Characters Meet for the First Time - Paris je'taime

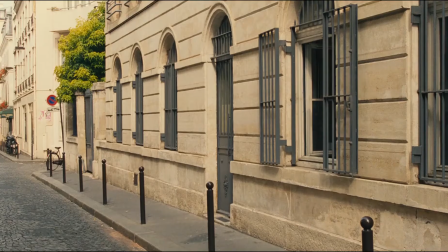When two characters meet for the first time, you need to make the most of the moment.
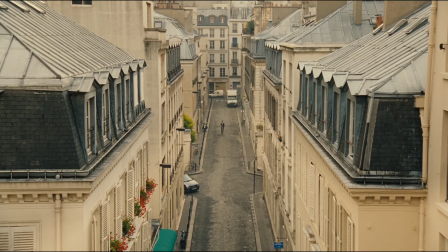A good screenwriter will often keep the dialogue minimal at this point, so you need to use all the visual tools in your arsenal to connect these characters.
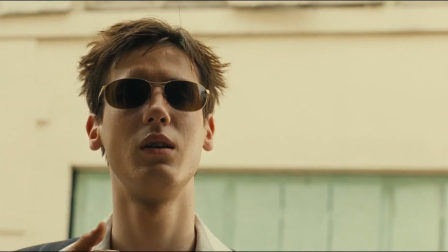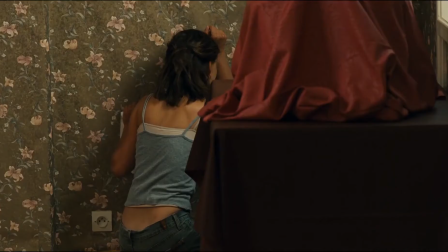Long lenses have a way of showing distance and proximity at the same time, which is perfect for a dialogue scene where two characters first meet.
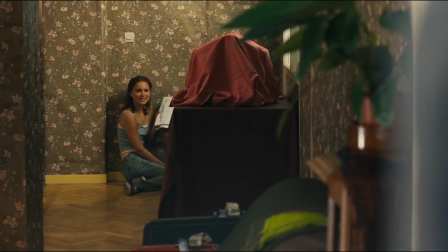I'm rehearsing, can't you see?
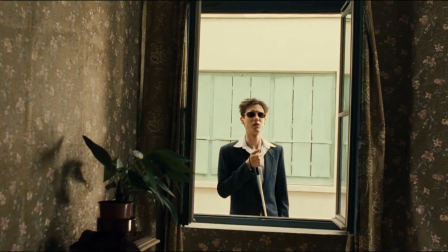The reverse shot of him uses a slightly wider lens and he appears low down in the window frame, giving him a sense of vulnerability.
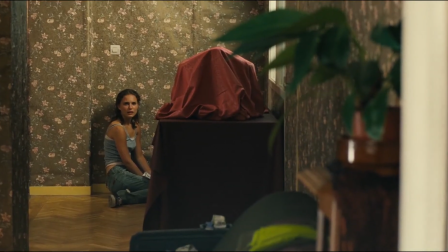I know. Sorry. No. No, I'm sorry.
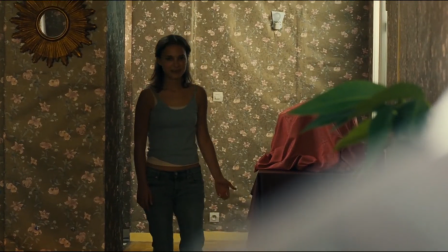In these shots from Paris de Thames, Natalie Portman is a long way from the camera, but a long lens brings her closer.
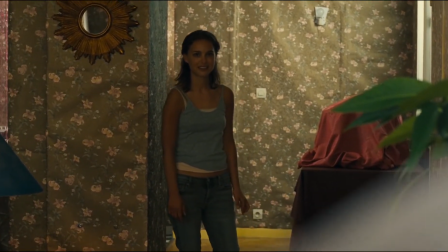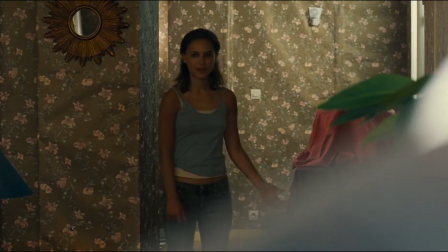When she walks towards the camera, the long lens makes her movement forward slow and hard to sense.
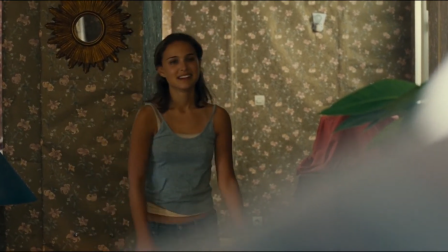It takes her a long time.
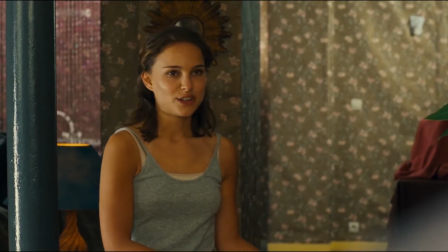This is a way for the director to show that although there is a growing connection between these two, finalizing that connection takes some sort of effort on their part.
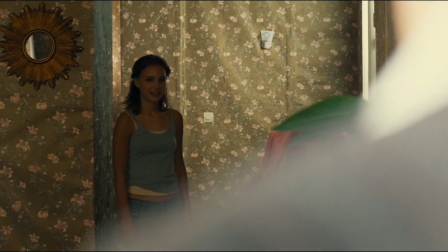Let's take a closer look. The choice of location is as important as the lens choice and camera position.
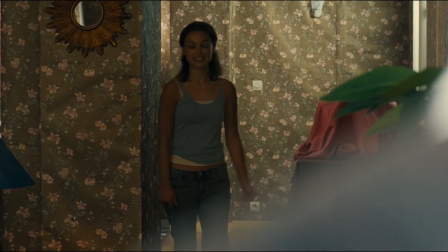If the director had simply walked her across the room, the effect would not have been as strong.
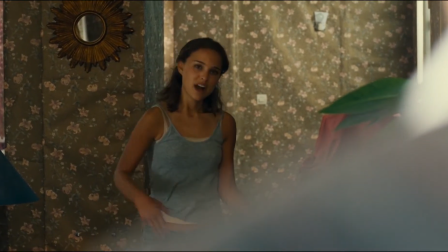Instead, she crosses a room from the very farthest wall and then moves all the way down the long hallway.
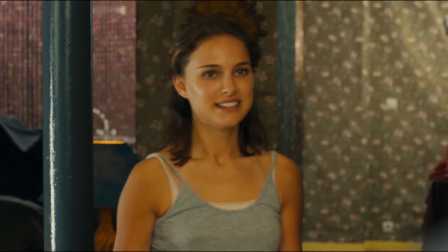This tunneling effect suggests that she is traveling towards him rather than just coming over to talk to somebody.
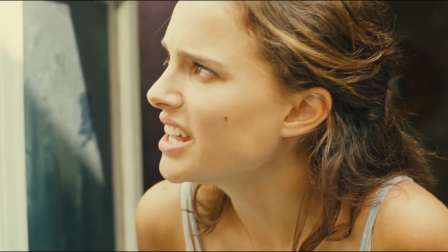You can see how the director took advantage of her moving into the nice light. The effect on the audience is to show her radiance as the connection between them is made.